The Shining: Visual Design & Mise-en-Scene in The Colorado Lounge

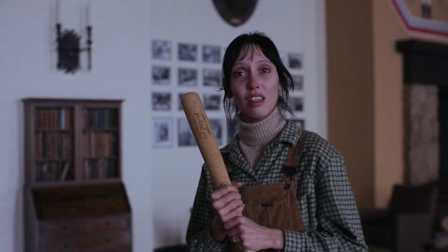(4:13)
As Jack slowly approaches Wendy, he begins to prod her with questions about what she would like to do with their son Danny,
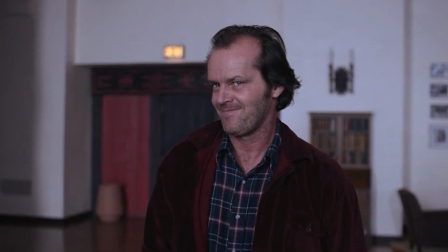(4:19)
which is reflected by a slow switch in their positionings, the backlight now being behind Wendy,
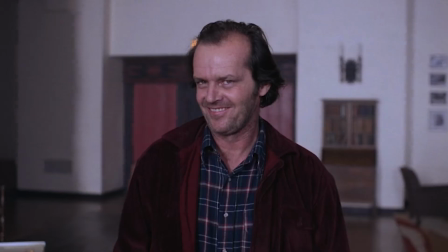(4:25)
and how the power dynamic of this conversation is momentarily shifted in Wendy's favor.
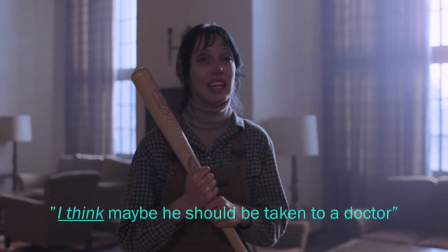(4:30) Well, I think maybe he should be taken to a doctor.
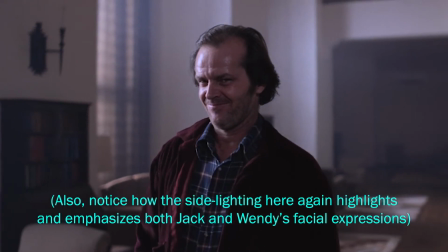(4:36)
Once Wendy expresses her personal concern with Danny's health and asks for him to be taken to a doctor,
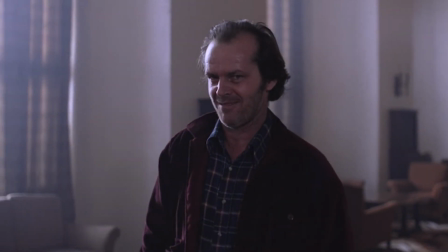(4:42)
Jack is once again backlit by the winter light, chiding her for not thinking about his needs and his responsibilities,
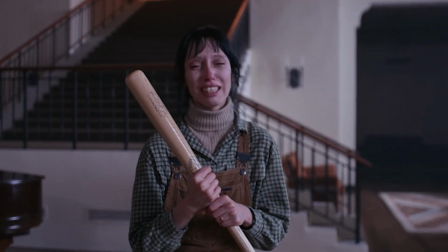(4:49)
thus reasserting his emotional power and control in the scene's dynamic.
Ever thought about my responsibilities?
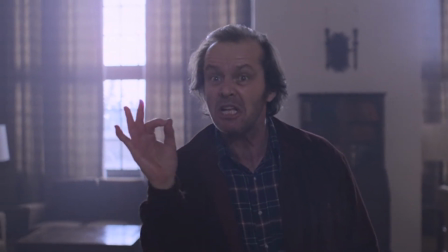(4:56) Oh, Dick, what are you talking about? Have you ever had a single moment's thought about my responsibilities?
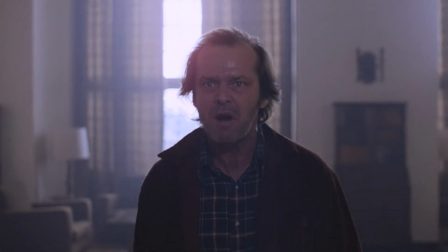(5:04) Have you ever thought for a single solitary moment about my responsibilities to my employers?
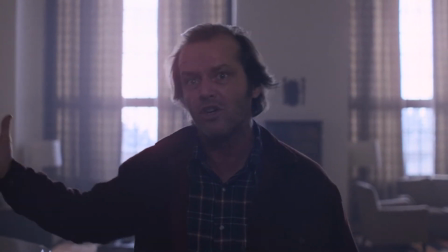(5:09)
This visual back and forth continues until Jack and Wendy reach the staircase, where the side lighting finally makes its return,
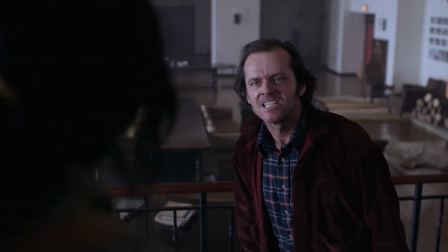(5:16)
casting and spilling cold light over the sides of both characters' faces and emphasizing the
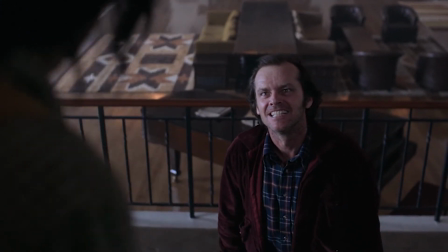(5:21)
compelling performances from both actors within the scene as they slowly ascend the stairs.
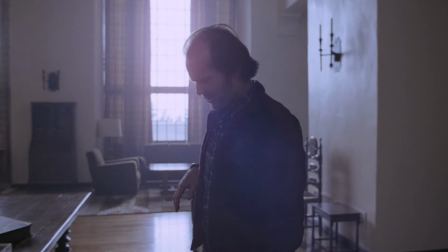(5:26)
The Shining's use of directional lighting effects are powerful and immersive methods of accentuating the acting from both Jack Nicholson and Shelley Duvall,
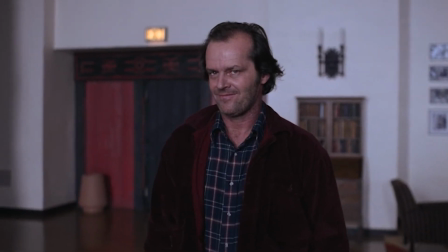(5:35)
whilst conveying the subtle shifts in power and emotion within Jack and Wendy's interactions and conversations.
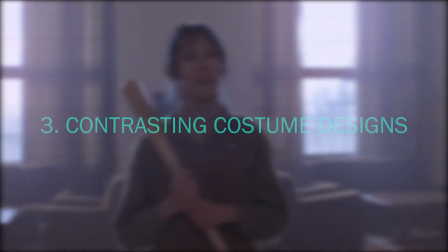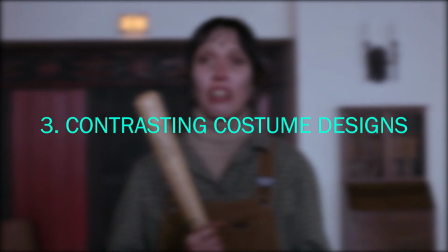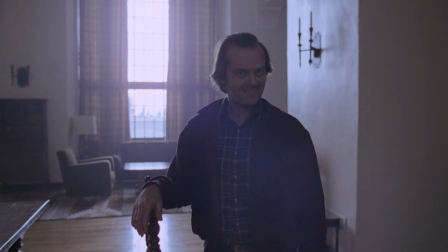(5:51)
Lastly, the film's use of directional and revealing lighting also effectively directs
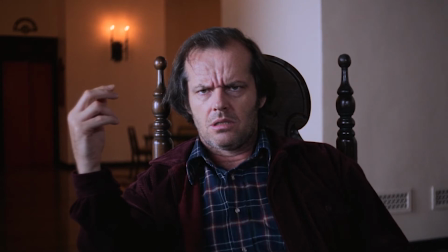(5:56)
the audience's attention towards the intricacies of both Jack and Wendy's costumes,
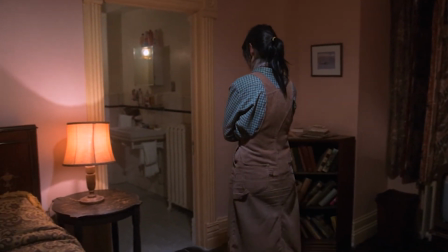(6:01)
specifically regarding their inherently contrasting designs and how they accurately and thematically reflect each character's current disposition.
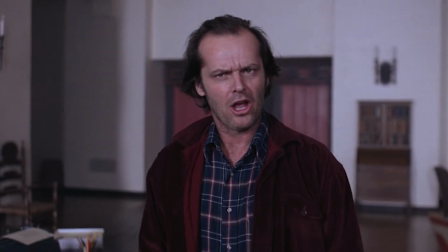(6:09)
As Jack Torrance deliberately encroaches upon his wife in the Colorado Lounge,
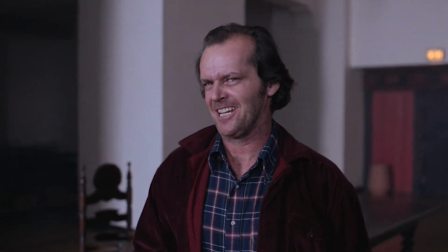(6:13)
the previously mentioned directional lighting ends up accentuating and intensifying the costume design of his character,
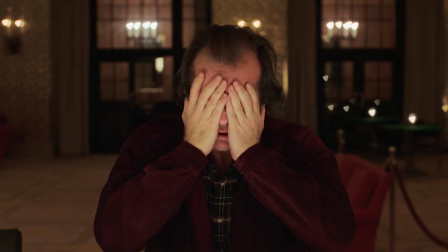(6:19)
here being the muted red-brown jacket that he begins to wear only once the
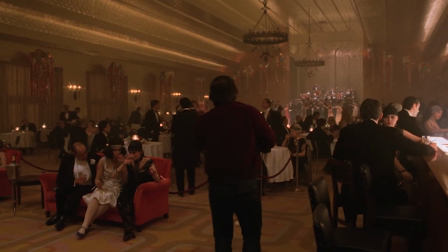(6:24)
Overlook Hotel infiltrates his psyche with hallucinatory sequences and vicious sentiments.
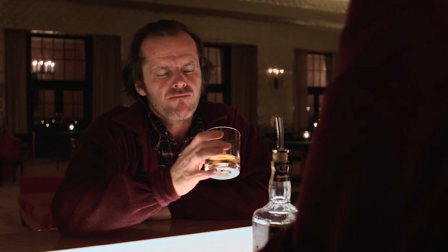(6:28)
The abundance of front lighting practically transforms the jacket from a dull, subdued red-brown into a vibrant,
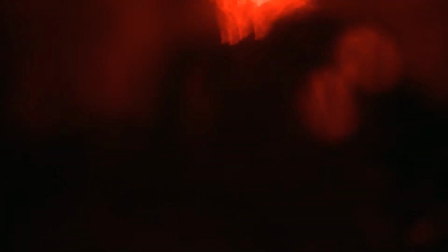(6:36)
blood-red tinge, which Kubrick chooses to intercut with memorable shots of copious amounts of blood pouring from the hotel's elevator.
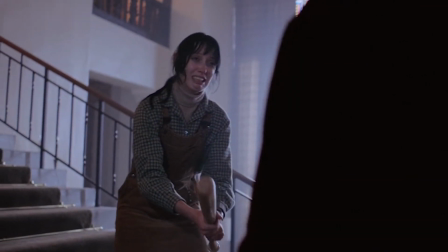(6:44)
In doing so, the film essentially establishes Jack Torrance's volatile and violent state,
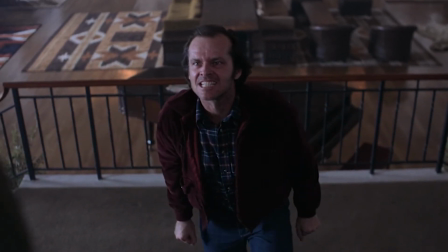(6:49)
the flames of his murderous contempt fanned by the bloodthirsty and intemperate nature of the Overlook Hotel.
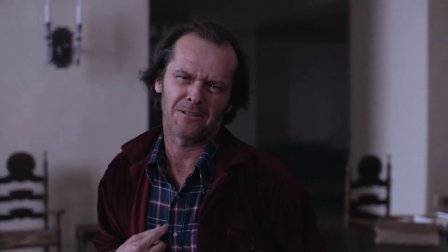(6:56)
Jack's vibrant and blood-red jacket is also juxtaposed by Wendy's costume design, particularly how her attire consists mainly of a plain,
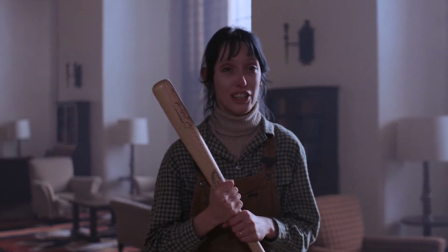(7:05)
understated brown-green dress and overalls, thus demonstrating the apparent dichotomy between Jack's ardent, murderous,
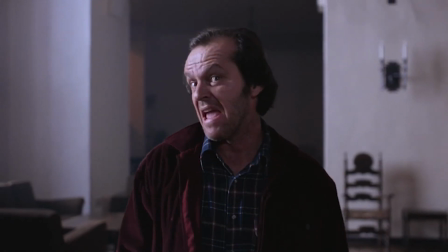(7:12)
and violent intent and Wendy's defensive, protective victimization at the hands of both Jack and the Overlook Hotel.
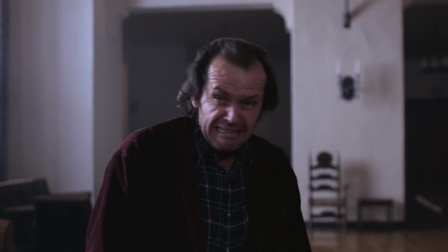(7:20)
The film's utilization of dynamic and contrasting costume designs,
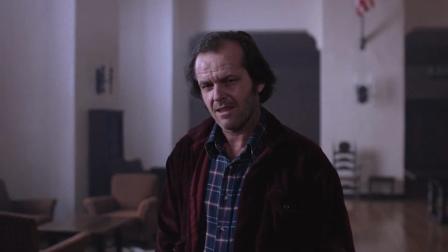(7:24)
particularly regarding how the directional lighting highlights the vibrant, blood-red hue of Jack's jacket, and how it counters Wendy's plain,
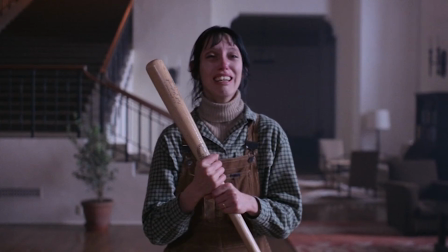(7:31)
unfussy brown-green overall dress,
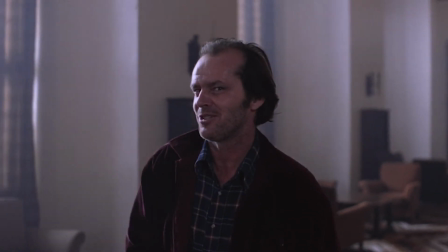(7:33)
helps demonstrate the prevalent themes of emotional contempt and conflict that arises within Jack and Wendy's relationship during their stay at the
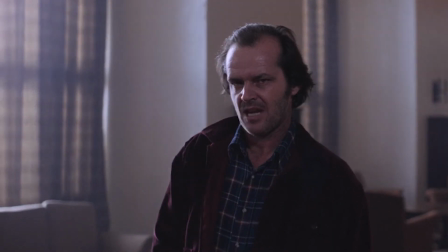(7:41)
Overlook.
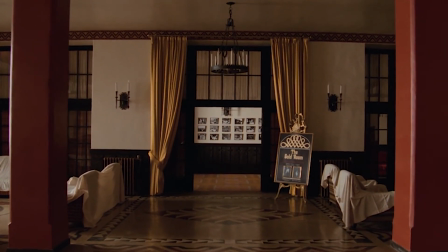(7:43)
Throughout Stanley Kubrick's 1980 horror classic The Shining, the auteur utilizes several factors of mise-en-scène within the climactic,
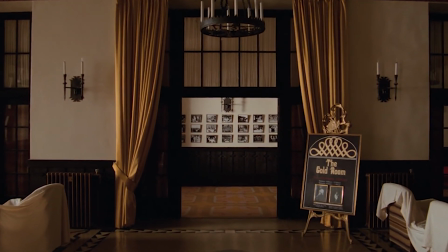(7:51)
confrontational scene between Jack Torrance and his wife Wendy in the Colorado Lounge.